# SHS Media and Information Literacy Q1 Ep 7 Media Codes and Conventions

In your next shot list, when you've got a character who is powerful or at least feeling powerful, consider the low angle shot. It will bring that extra bit of meaning to your shot. Third, the over-the-shoulder shot.
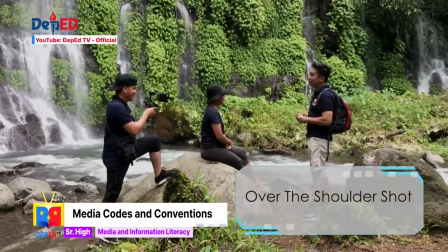8:58 The over-the-shoulder shot is a camera angle used wherein the camera is placed above the back of the shoulder and head of a subject.
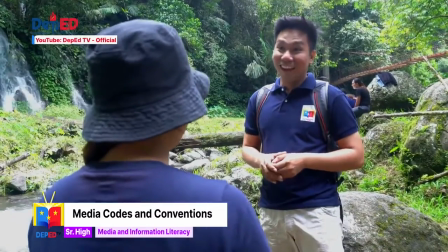9:05 This shot is most commonly used to present a conversational back-and-forth exchange between two subjects.
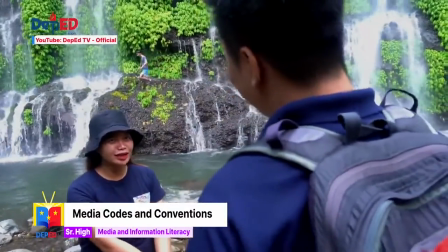9:11 This connotes a closer relationship between the two characters. Fourth, the high-angle shot.
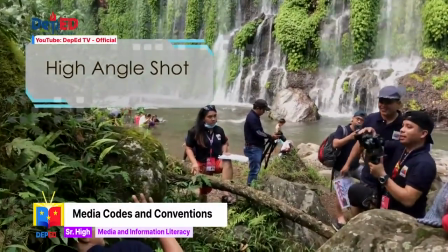9:17 In a high-angle shot, the camera points down at your subject.
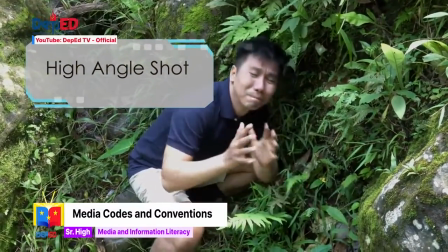9:21 It usually creates a feeling of inferiority or looking down on your subject.
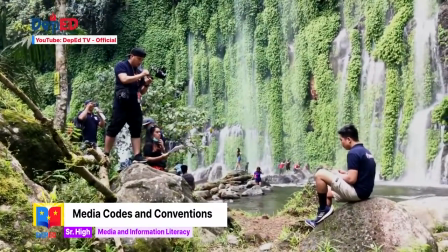9:26 But again, as with every other camera angle, there are many applications.
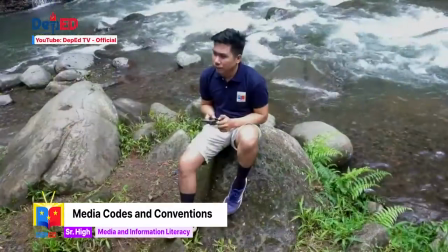9:32 The high-angle shot is a versatile shot that can be used in many situations.
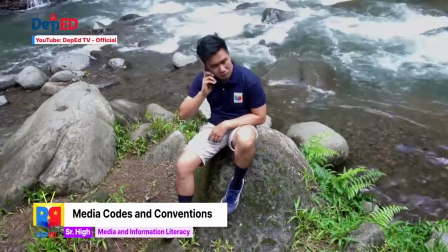9:36 The most common usage is to make a character seem vulnerable and powerless, but there are always exceptions to the rule.
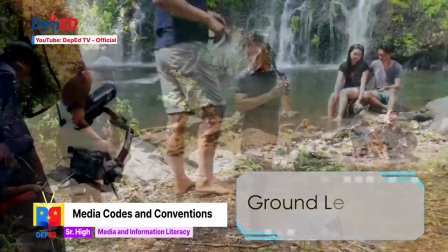9:44 Fifth, the ground level shot. A ground level shot is when your camera height is at ground level with your subject.
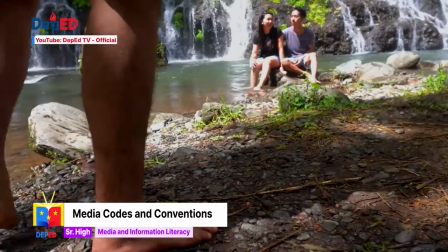9:52 This camera angle is used a lot to feature a character walking without revealing their face,
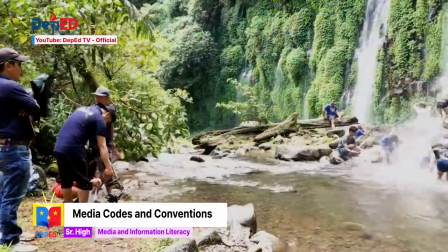9:57 but it can help to make the viewer more active and use the actor's performance to build an idea.
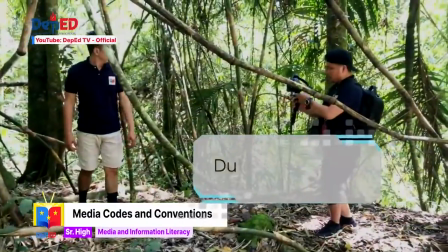10:03 Sixth, the Dutch angle shot. For a Dutch angle, the camera is slanted to one side.
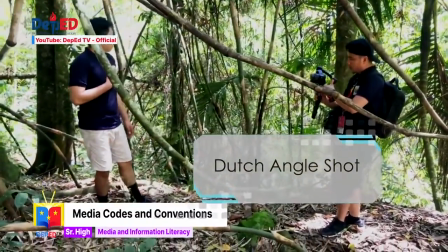10:09 With the horizons lines tilted, you can create a sense of disorientation, a destabilized mental state, or increase the tension.
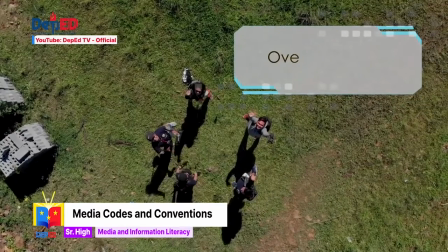10:17 Seventh, the overhead shot. An overhead shot is from above, looking down on your subject.
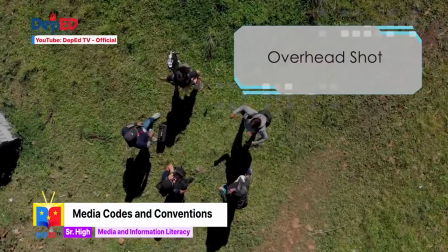10:23 These are typically shot from 90 degrees and above, Anything less might be considered a high-angle shot instead.
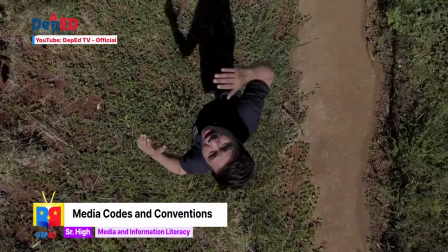10:30 Overhead shots are great for providing perspective on a scene, but not just any perspective.
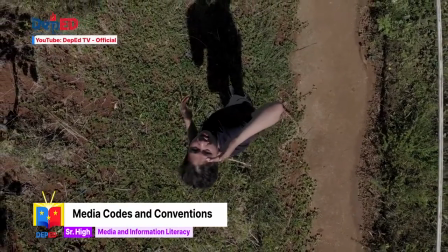10:36 It's often used as either a neutral or sometimes divine point of view. And the aerial shot.
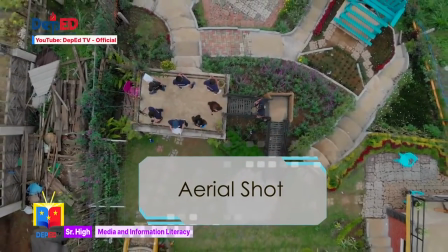10:42 An aerial shot, whether taken from a helicopter or drone, is captured from way up high.
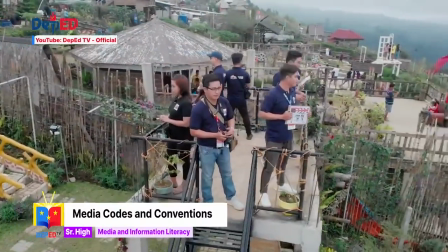10:48 It establishes a large expanse of scenery. Now, let's get to know the basic camera movements and how it can stir a message in your video. Camera movement is a technique that causes a change in frame or perspective through the movement of the camera. Specific types of camera movements can create a psychological and emotional effect on the audience. These effects can be used to make a video more immersive and engaging. The first on our list of the types of camera movements in films is the static shot.
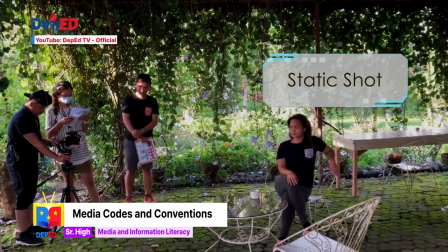11:20 A static shot has no camera movement at all. It is achieved by locking a camera in a fixed position, typically with the use of a tripod.
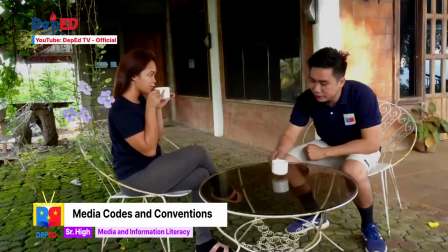11:28 The stability of a static shot makes it non-distracting.
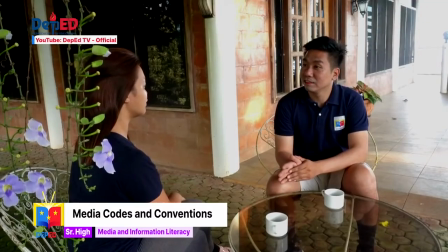11:32 This makes it one of the best camera movements for shot reverse shot dialogue, precise composition, or showcasing an actor's performance.
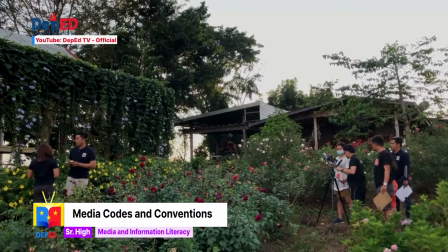11:41 The camera pan directs a camera horizontally left or right.
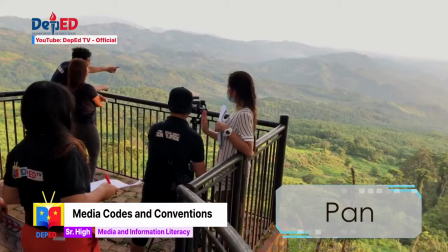11:44 The camera pan movement is typically achieved with a tripod head, but can also be done as a handheld movement or with a stabilizer.
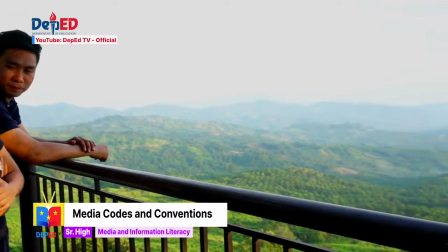11:53 Pans are often motivated by a character's actions. They can also be used to reveal new information to the audience.
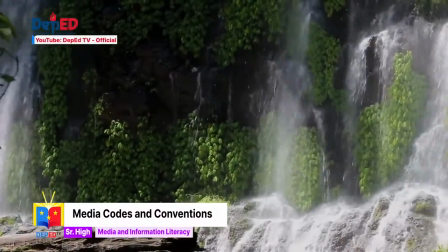12:00 When done at really quick speed, the fast camera movement is known as the whip pan.
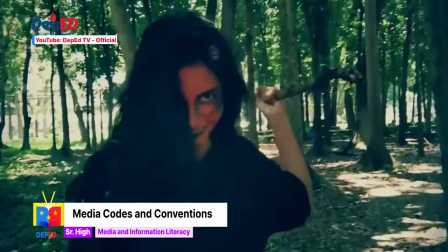12:05 Whip pans are one of the best camera movements to add energy to a shot.
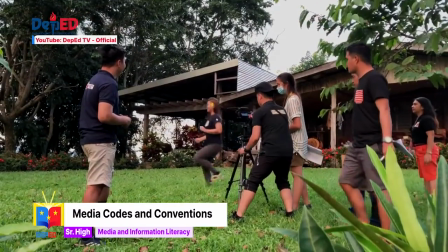12:09 Whip pans can be used between two characters rather than cutting to establish a more energetic connection.
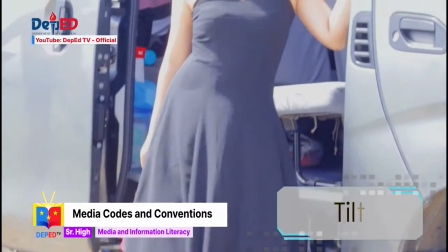12:16 The tilt. Camera tilts are just like pans, only vertical.
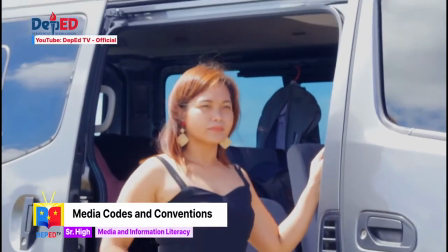12:21 Tilt camera movements direct a camera upward or downward.
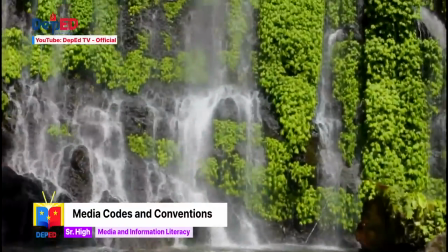12:25 Camera tilt can be used to give a character dominance in a shot or to reveal new information to the audience.
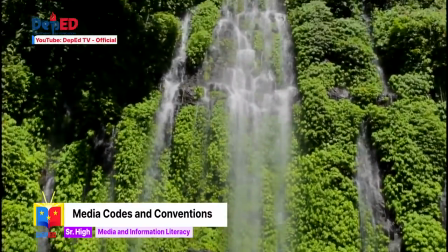12:32 Tilts enable filmmakers to capture the verticality of a film in moments of awe and spectacle.
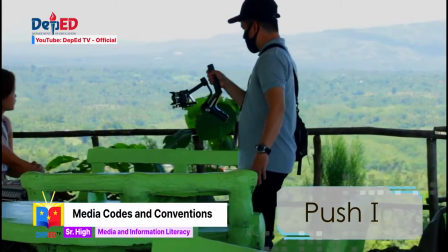12:38 The push-in. A push-in moves the camera closer to a subject, typically with a dolly camera movement or Steadicam.
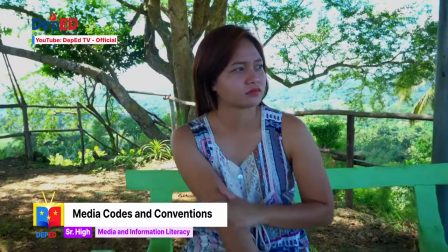12:47 Push-ins can draw the audience attention toward a specific detail.
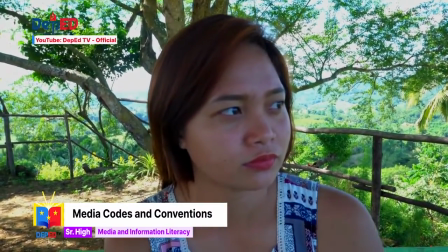12:51 Filmmakers also push in towards characters to try and infer what is occurring internally.
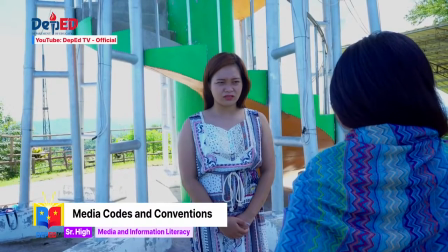12:56 This can be a reaction, thought process, or internal conflict.
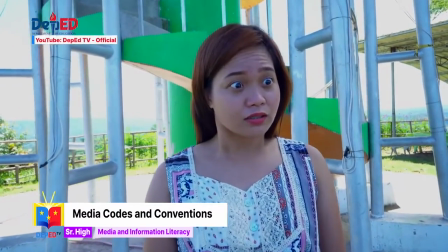13:00 It can be the missing component that connects an audience to a character and what they are thinking.
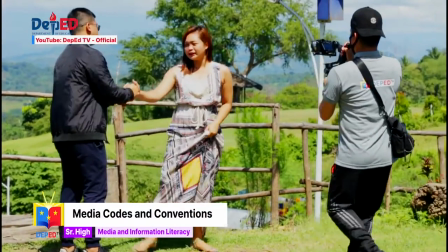13:07 Pull out. The camera pull-out is the exact opposite of the push-in.
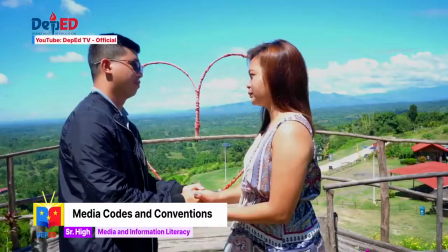13:12 A pull-out is a smooth camera movement that moves the camera further away from a subject.
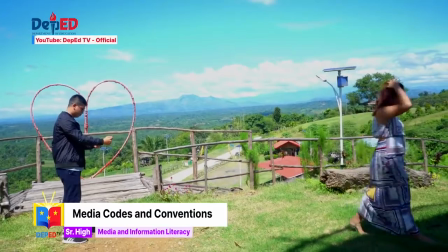13:17 This movement causes the subject to grow smaller while simultaneously revealing their surroundings.
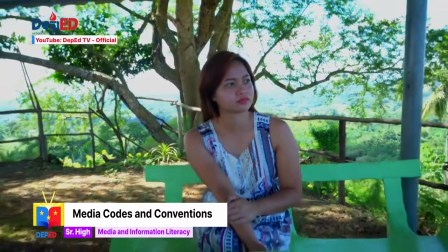13:24 Pull-outs can be used to reveal setting and characters. Emotionally, pull-outs can highlight a character's isolation or loneliness.
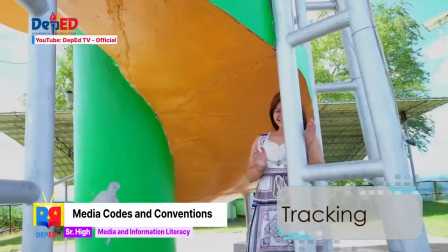13:33 Tracking shot. A tracking shot is any shot that physically moves the camera through the scene for an extended amount of time.
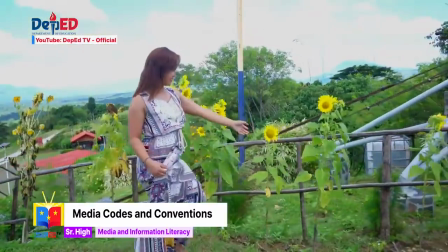13:40 Tracking camera movement often follows a traveling subject, though they can be used to simply show off the scene.
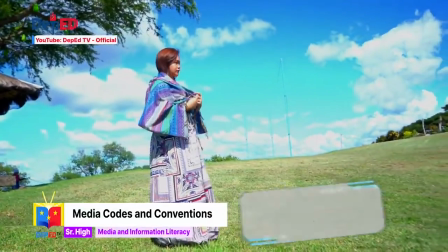13:47 Arc shot. The arc shot orbits the camera around a subject in an arc pattern.
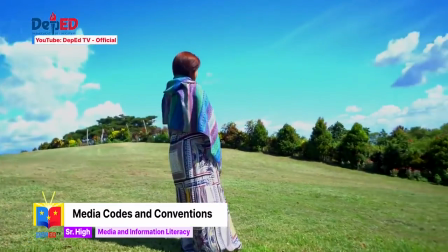13:52 Arc shots are typically used to add energy to a shot in which characters have minimal actions. Those are the different ways of how a camera can work. Remember that more than just a visual spice, proper camera work moves your story. It has a voice too. It says, look at this, look at that, this is more important over here. There is embedded information in the way a camera works that gives us a hint as to what the message is all about. Next up, let's talk about audio as one of the technical codes. Media language involves the use of sound and music to convey meaning and often to work on the emotional impact of a scene. A change in sound will affect the overall mood of a video. Look at this scene.
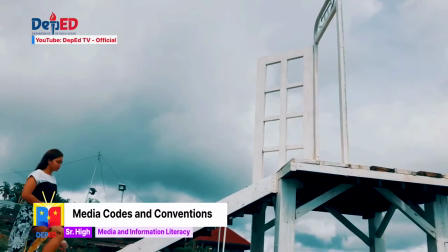14:35 If we play suspense music,
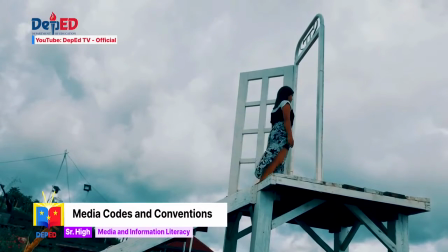14:39 the scene will suggest that something bad is going to happen. But if we change it to motivational music,
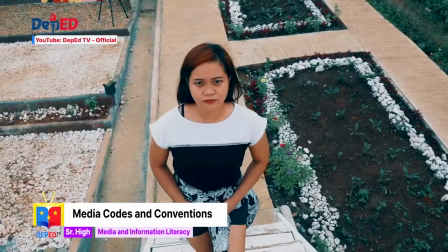14:48 the scene will suggest that something good is going to happen.
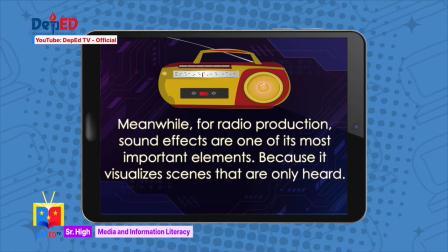14:56 Meanwhile, for radio production, sound effects are one of its most important elements because it visualizes scenes that are only heard. Another technical code is lighting. Lighting is a code that gives an accent to a visual media. Lights gives a video a sense of atmosphere.
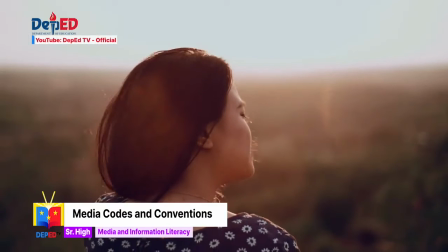15:15 Some genres have lighting conventions such as horror, where monsters and bad characters are lit from underneath.
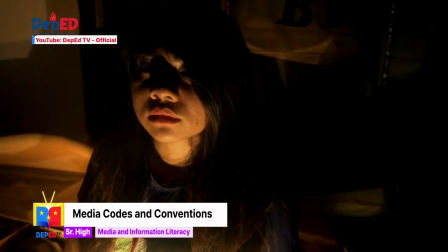15:21 Try placing a torch under your chin in a dark room. You will look like a monster sidekick.
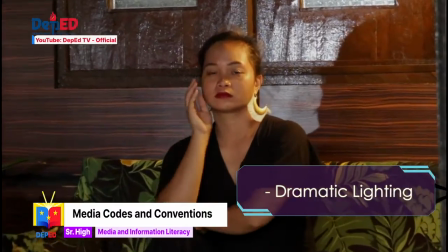15:27 Lights also give drama to your scenes. Lastly, editing. This is a non-linear digital process that allows the editor to put pictures and sound together in any order and in any way he or she chooses.
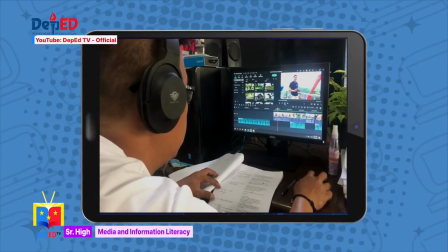15:41 Editing makes the message organized so that it can easily be understood by the people.
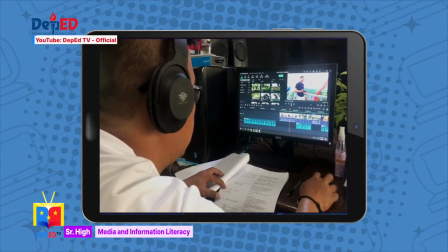15:46 Special visual effects are also done in editing to achieve what message you'd like to portray.
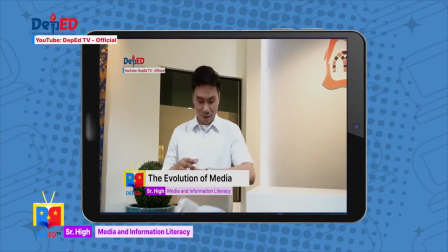15:51 For example, in our 4th episode, we portrayed that we traveled through different ages.
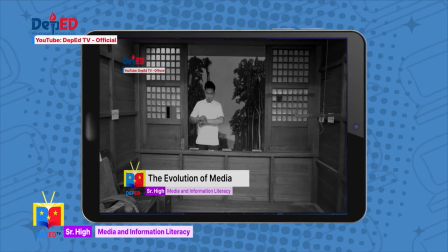15:57 Of course, we could go back to the past, but our editors made it possible through editing. Finally, the last media code that we are going to discuss is the written code.
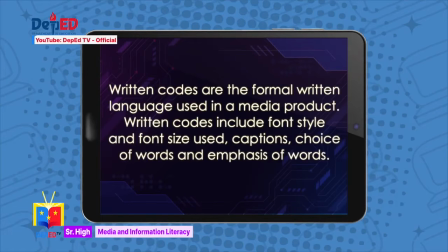16:10 Written codes are the formal written language used in a media product. Written codes include font style and font size used, captions, choice of words, and emphasis of words. The written code of a media product must be appropriate to the genre or message you want to convey.
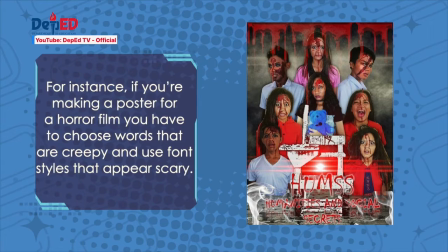16:30 For instance, if you're making a poster for a horror film, you have to choose words that are creepy and use font styles that appear scary.
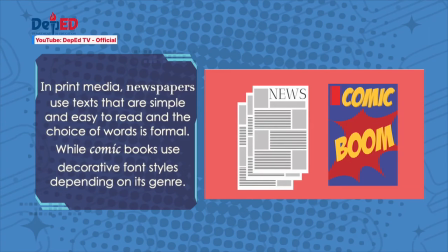16:38 In print media, newspapers use texts that are simple and easy to read, and the choice of words is formal, while comic books use decorative font styles depending on its genre. Again, your font styles and choice of words must complement the genre of the media product that you opt to produce. Next up, let's discuss media conventions.